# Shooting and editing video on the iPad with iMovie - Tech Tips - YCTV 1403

Welcome back! In this edition of Tech Tips, we are going to be covering some basics of shooting and editing video. Given today's environment of digital devices, shooting videos has never been easier. The Youth Center Roundups we have been producing are a good example of how you can shoot and edit videos on your own. If you would like to try making your own video project, stop by the Youth Center and you can sign out some of our equipments. We have been using iPads to make our roundups, so this is what we are going to cover. First, you want to shoot some videos.
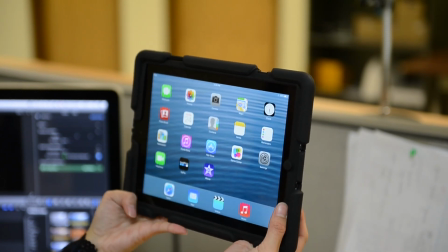[0:41]
We will start with selecting the camera. It defaults to photo mode so you will have to select a video by sliding the menu.
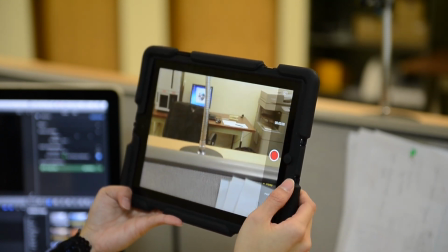[0:49]
You will notice that the button turns red. You can switch to the front camera by touching the camera icon in the upper right hand corner.
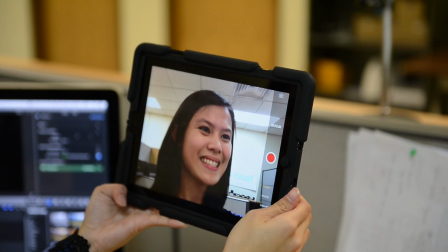[0:57]
This mode is handy for recording intros and the ever popular selfies.
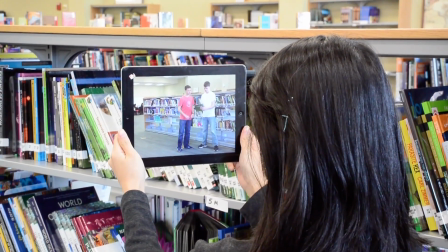[1:02]
And the final piece of the interface is how you select your focal point.
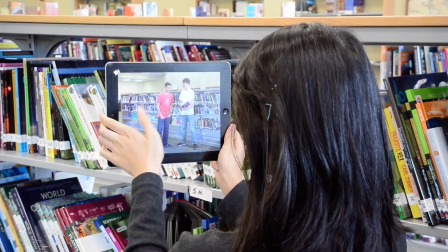[1:06]
You just touch on the area you want to focus on and always remember, don't take vertical videos.
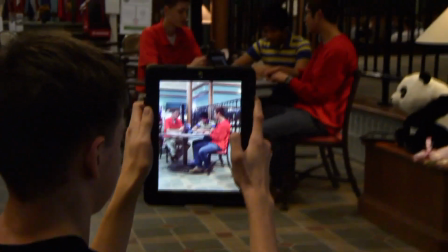[1:12]
You always want to use all of the space provided in the frame. It just looks better.
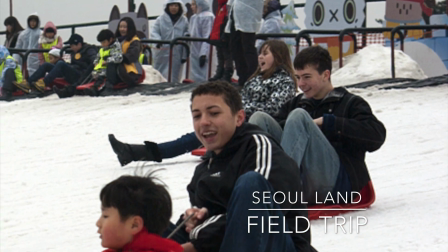[1:17]
Now that we know how to select the video camera and the different features, it is time to shoot.
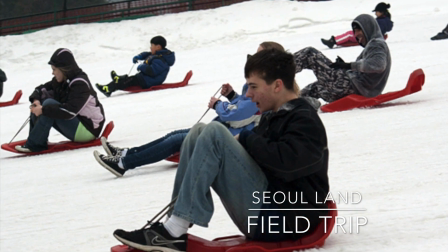[1:22]
A few basic terms about video, framing and composition is one of the most easy to explain and difficult to master topics in video making.
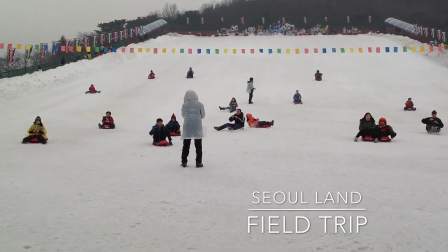[1:30]
Framing and composition are tools to help you tell the story in your videos. Like any good story, all videos should have at least three parts.
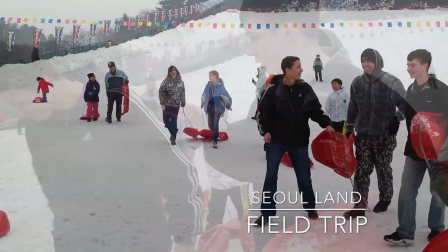[1:39]
Beginning, middle, and an end or conclusion. Here are three types of shots.
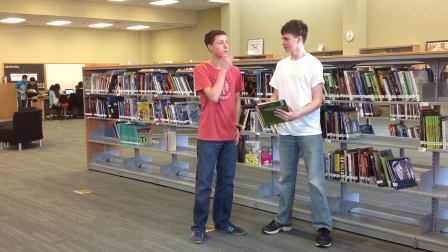[1:45]
Full. A full shot shows the entire subject's body from head to toe. It's used to give a subject context in their setting.
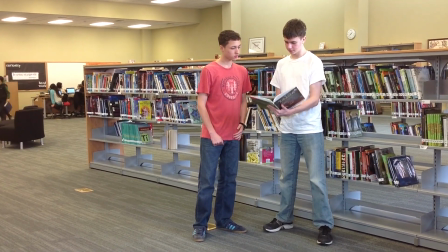[1:53]
Full shots are sometimes used as establishing shots. An establishing shot tells you where the story takes place, also known as the setting.
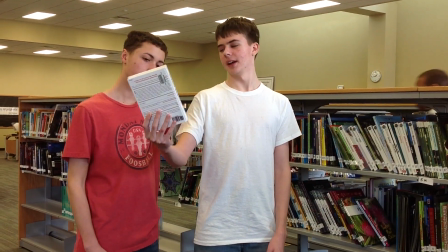[2:01]
Medium. A medium shot shows the subject from about hips or waist up.
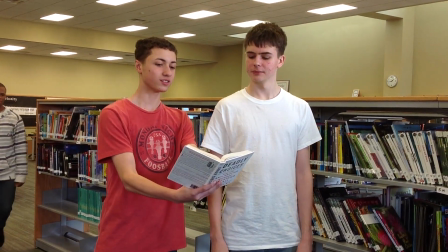[2:07]
It's useful when a subject is conveying information and always allows you to still see them interacting with their environment.
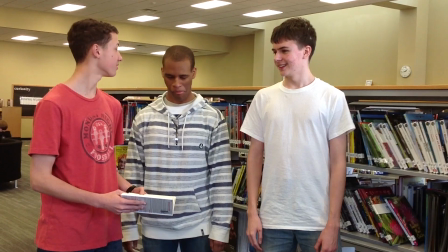[2:14]
With a medium shot, the setting has already been established in prior shots and more emphasis is being placed on the subject.
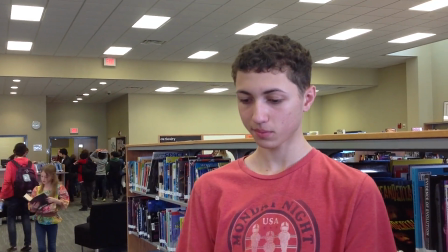[2:22]
Close. A close shot, also called a close-up, focuses on the subject's face.
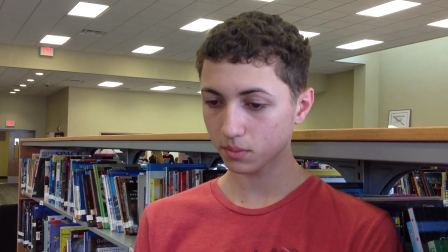[2:27]
You don't want to give too much headroom. Bring the shot in close to show the head and neck and a bit of the shoulders.
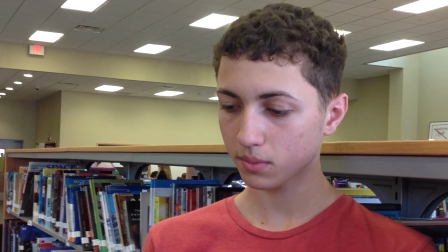[2:33]
This type of shot places emphasis on the subject's facial expressions to help convey the emotion in a story.
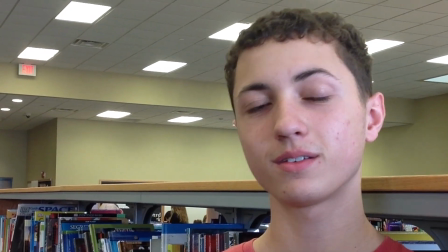[2:39]
If you zoom in even more, you can get what's called an extreme close-up.
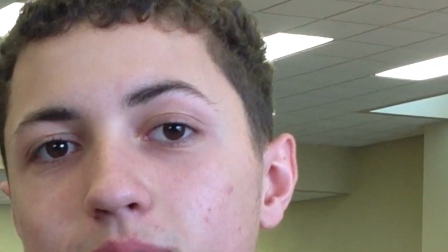[2:45]
For example, a shot of subject's eye or mouth will show and emphasize an expression during an important moment.
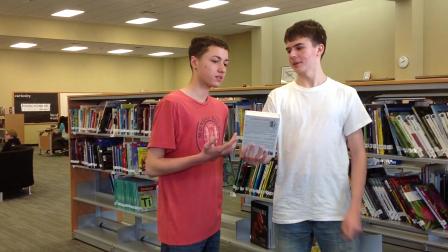[2:53]
Now that we've covered our basic types of shots, let's discuss where on the image frame we place our subject.
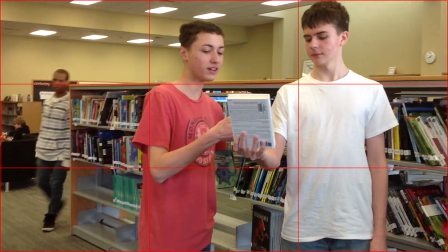[3:00]
The rule of thirds is a method of composing your shots. Imagine that your frame has lines running through it, two horizontally and two vertically.
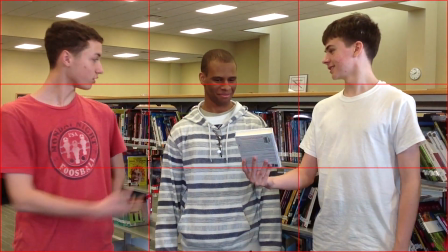[3:09]
Together these lines divide the frame into nine squares. Where the lines intersect are points where you want to put your subject.
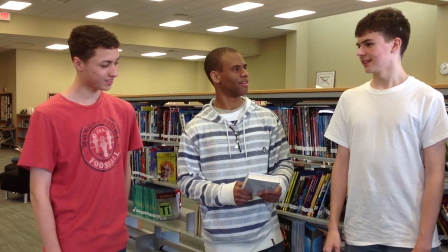[3:18]
Aesthetically this will make your shots more interesting to the eye.
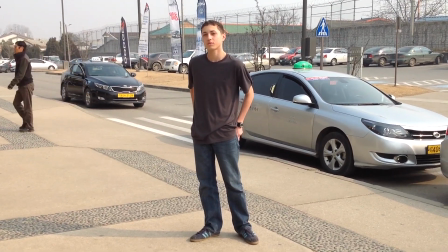[3:21]
Generally it's boring to perfectly center your subject, you want them a bit more to the left or right of the center.
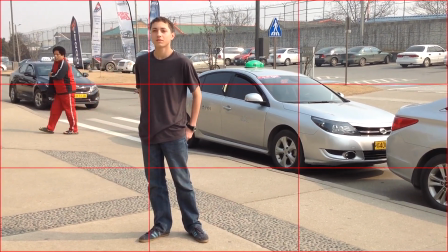[3:29]
This also applies with horizon lines. Don't center the horizon so it divides the frame into even top and bottom halves.
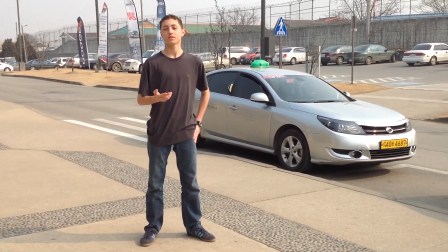[3:37]
Instead, have the horizon run across the lower and upper third of the image frame.
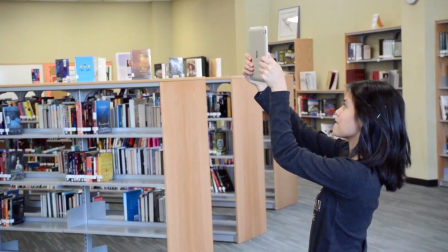[3:42]
Finally, a little about movement. Moving camera shots physically advance or change the position of the camera.
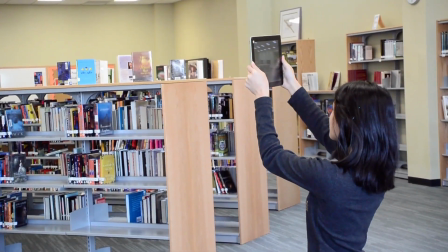[3:48]
However, when there is movement of the camera, the relative position of everything within the frame changes constantly.
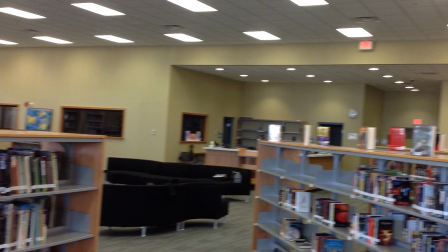[3:54]
This method replicates closely our expectations of movement. The key is to stay slow and steady.
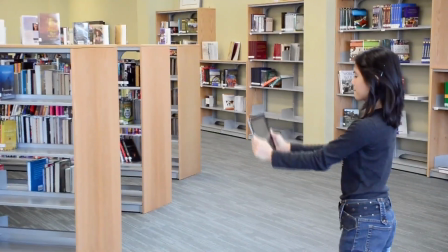[4:01]
If the camera is moved too quickly, it can result in shaky, blurred or nauseating inducing videos. With a little practice, you can be shooting like a pro in no time. Don't forget to try different points of view. Some of the most interesting video comes from putting your camera in different angles and heights.